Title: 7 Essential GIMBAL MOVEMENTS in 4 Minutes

Hey, what's up guys? I'm Ted here with 4 Minute Film School. Today we're gonna be talking about the seven basic kinds of gimbal motions, when to use them, and how to do them. Today I'm here with Casey. Casey is a professional gimbal operator living in Los Angeles. He has a ton of credits, so look at the last videos where we're gonna be showing those credits, but let's get right to it.
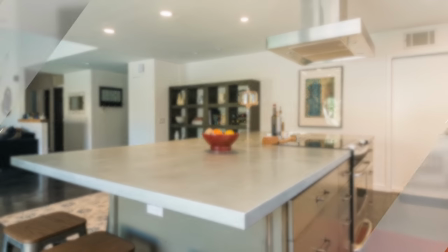Absolutely. So what is the first type of gimbal motion? So your first one is going to be the push-in or the pull-out. Okay, so the push-in or pull-out. What is that doing? So when And when you're pushing in on a subject, typically what you're doing is you're trying to draw importance to it.
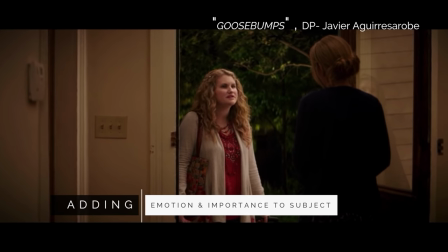You're also trying to reinforce some emotion or a tone that you're filling out with the rest of your cinematography. So you could push in on someone that's very pensive and thinking about something. Right. And then you give some sort of importance to that time being spent.
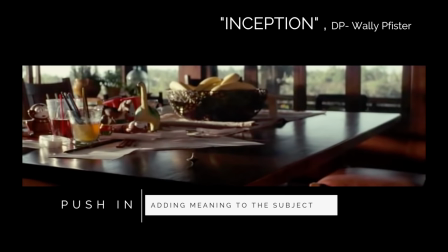Likewise, if you guys have seen the movie Inception, there's the part where he spins the top and we push in on that top and we're emphasizing what that top means. Yeah, exactly. exactly what's gonna happen next and then you have your pull out that can be
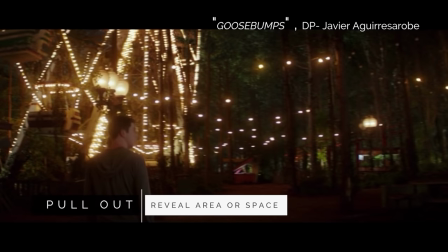used to simply reveal an area or space but also to make somebody
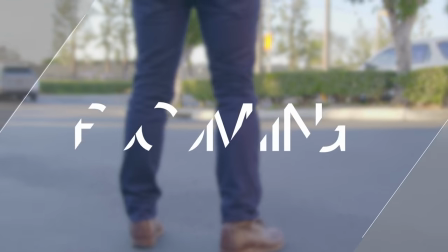seem isolated or alone what is a booming effect normally doing so a booming shot is typically where you're just raising or lowering the camera
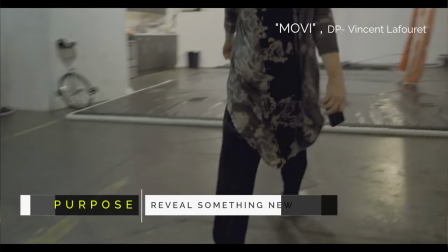on a vertical axis that's the entire goal is you're bringing that camera to a new elevation to reveal something new or to
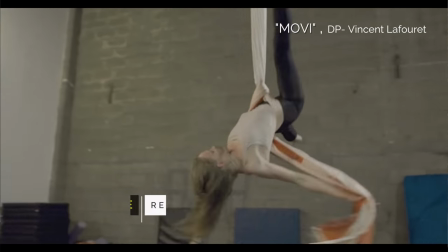explore more of your scene okay so reveal something new and what kind of effect is it normally happening what kind of in like a movie. So a lot of times what I'll see is let's say a character's like crawling over a mountain and then there's a city or an oasis or an ocean on the other side.
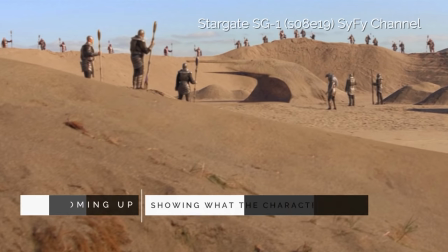It's more fun to be with the character and as they crest the mountain you boom up and then reveal it for the audience. Gosh you're very cool. So you're discovering you know the city of gold or you're climbing over it and there's a huge cliff down there. So those are great times to use a booming shot with a gimbal. Third shot, what would the third shot be?
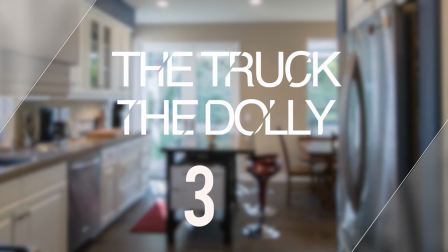Third shot is your truck, your dolly, or your slide.
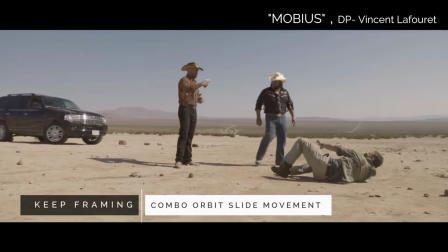It's a lateral movement to keep the subject framed or, you know, just establish more of your scenery by simply moving from side to side. So, number four is your following or your leading shot. Whereas with the push-in or the pull-out, you're moving away or towards your subject.
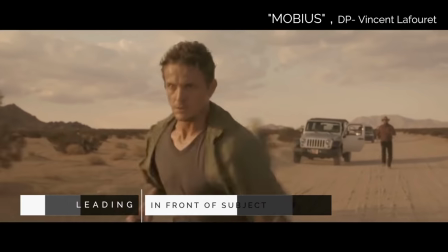This one, they're coming with you. So, you can either be in front of the subject as they walk towards you and you backpedal,
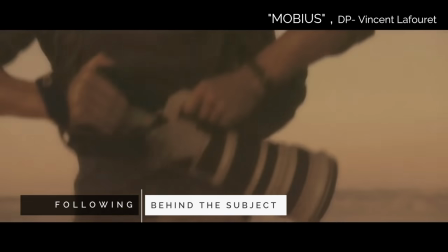or you can be behind them for a following shot and follow them as they continue their path or their motion. Orbit shot. Just imagine that your subject is the sun and you're the planet. You're just simply going around keeping your focus on them.
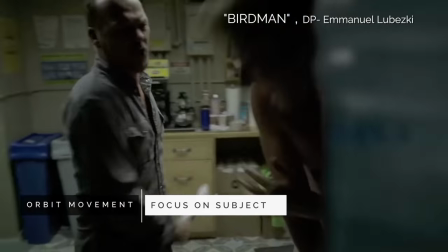You're focused inward and that gives you this great effect of their background just constantly shifting and changing. You're getting an entirely new perspective. It's really dynamic, very high energy. You see it a lot on music videos.
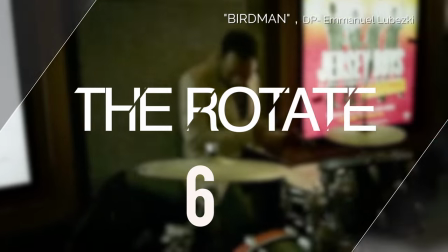So how is a rotate different than an orbit? So rotate is in the same essence as an orbit except instead of being focused inward, you're focused outward.
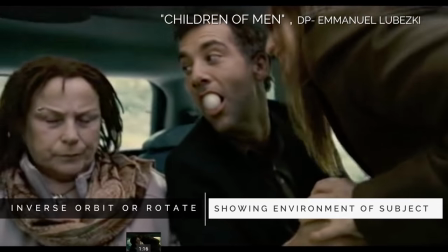Okay. So the camera is more of a nodal point where the action is happening around it. So it'll stay somewhat in a stationary position, but will pan around to reveal a space or explore new things. I see. So as opposed to before where kind of the subject is like the Sun of the universe. Exactly. You're flying around them. This time you are the Sun. and you're looking out at the planets around you as you're spinning.
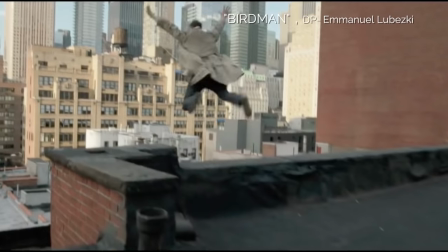So another kind of movement is the tilt. That's where you're starting on a particular frame and tilting down to another or tilting up. So this can be used from going from somebody's phone or change they've dropped and they're picking it up and then coming up to their face to reveal their emotion or from, say,
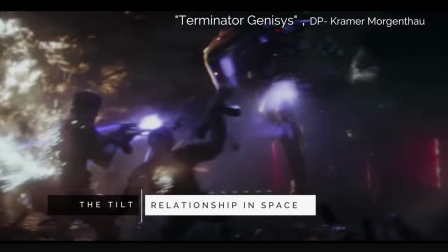coming down from a plane dropping bombs to the city that's exploding in fire. So the tilt is used a lot of the time to reveal new information and it actually shows the geographical location difference between point A and point B. So those are the seven basic kinds of gimbal motions. Now, what's so cool about gimbals, though, is that you can mix and match them. Yeah, we can link these together, or we can start off with one, transition into another, and really get a long, fluid moving shot.
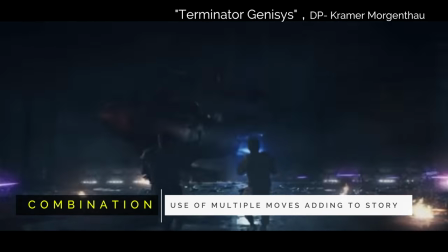In fact, I would say every gimbal motion you do is going to be some combination of these seven basic movements. So that was your episode of 4 Minute Film School. I'm Ted from the A-Team. And I'm Casey. If you guys have any questions, feel free to leave us a comment below or contact us from our social media in the description box.